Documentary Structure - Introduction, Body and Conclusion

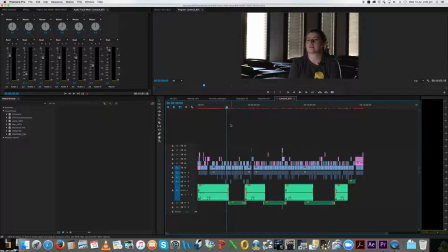4:07 And so, because this is a documentary about students making a music video, it was really important to have those students in the body of the documentary. Now, how I ordered them,
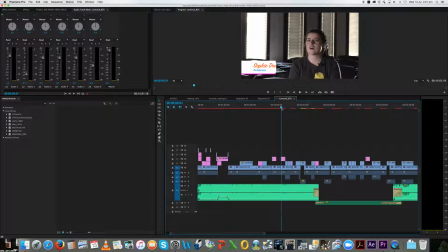4:23 I wanted this person, Brad, who is one of the lecturers, up front, so that he's kind of like he kind of
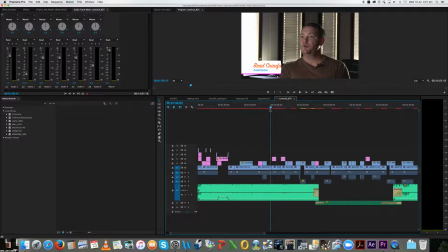4:37 ushers in the body of the documentary after we've seen the introduction from Dave and Brad. And so once he stops talking, he sets a bit more of the context, but then from here on in, we've just got student after student after student.
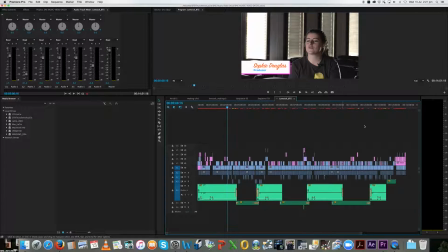4:54 Because I had so many, and I knew that I wanted it to be about 15 minutes, I had to be very mindful of how long each student was talking for.
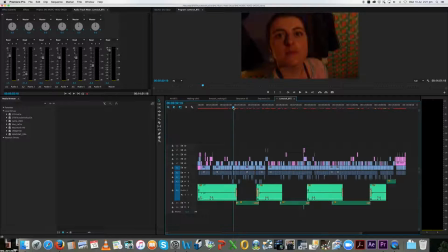5:06 But they all have cutaways, they all answer specific interview questions.
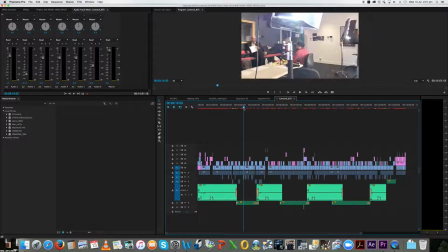5:11 I'm just going to scrub through.
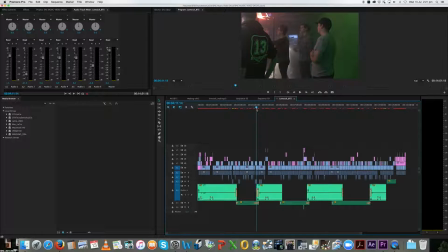5:13 I had decided by the time I reached this point, maybe the audience was getting a little bit bored, so I cut in these little sequences that have music, there's no talking, and then we get back into the interviews.
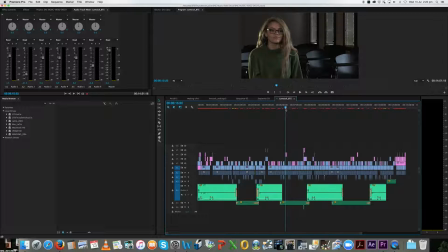5:31 So that pattern, I mean, this is very structured and very almost rigid in its approach, but that's just because I had so many students and I wanted to give them equal time.
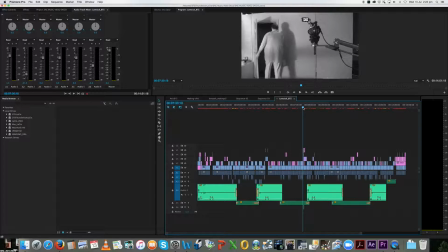5:44 So we go through that pattern. I won't watch all of it with you, and then we reach somewhere towards the end.
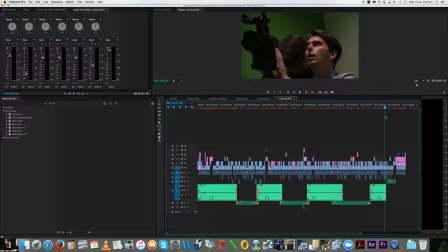5:55 Significantly, I'm towards the end there. I could have easily put myself at the beginning, or at least more towards the beginning, but I just decided, well, it was a little bookend because Brad, who is a facilitator, is at the front.
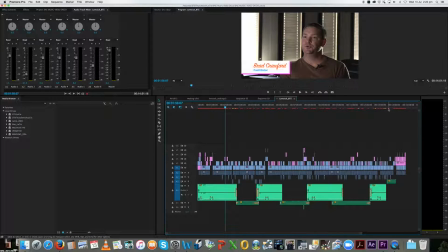6:14 Where is he? There he is, and I'm there at the other end. Oh, and Brad makes a re-emergence.
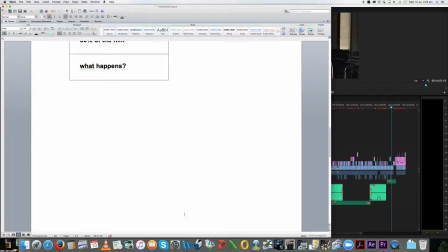6:24 Now we'll go back to the Word document because we've reached our conclusion, which is wrapping up or giving a closure. It's a bit of a summary. It's recapping the points of the story. What you have introduced or promised in the introduction needs to be delivered.
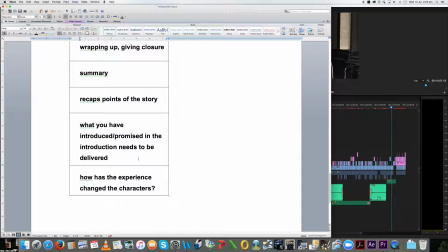6:42 Now, in a lot of ways, that could be delivered by the body of the documentary, but it makes for a more satisfying experience. And then, how has the experience changed the characters?
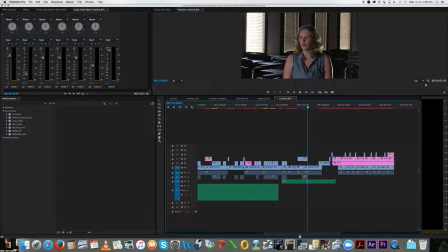6:58 Back to Premiere, I'm going to zoom in a little bit. The conclusion essentially
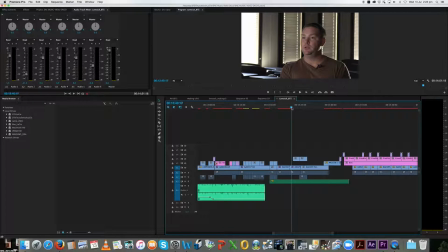7:05 is, well, Brad actually serves part of the conclusion in that it was a great job well done type thing. And then this student had a particularly insightful response with one of her interview questions.
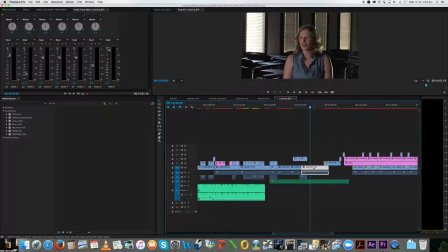7:23 So I just decided to use that single response, which is basically signaling to the audience that the students are going to use these skills when they move into after they graduate.
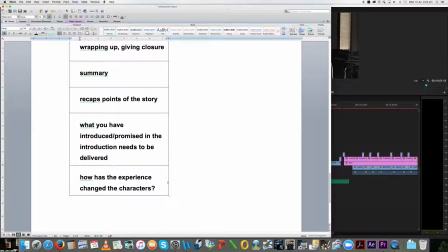7:34 So that was enough for me in this particular project. I didn't want to overwork it or anything like that. Keep it nice and simple. I decided that was an adequate and appropriate conclusion because it does wrap it up.
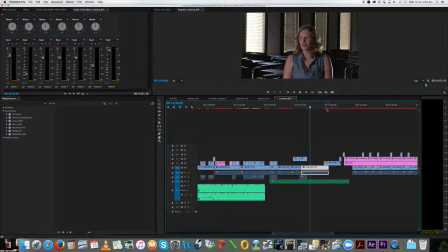7:53 It gives closure. Significantly, this shot here of us exiting the studio, this was one that I identified.
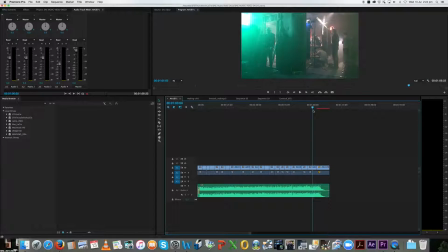8:04 I used it at the end of the trailer as well. It actually is in reverse.
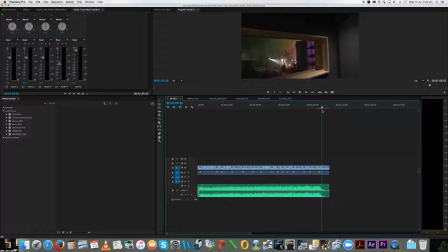8:10 It's when I filmed this, it was walking up to the window, but it worked a lot better.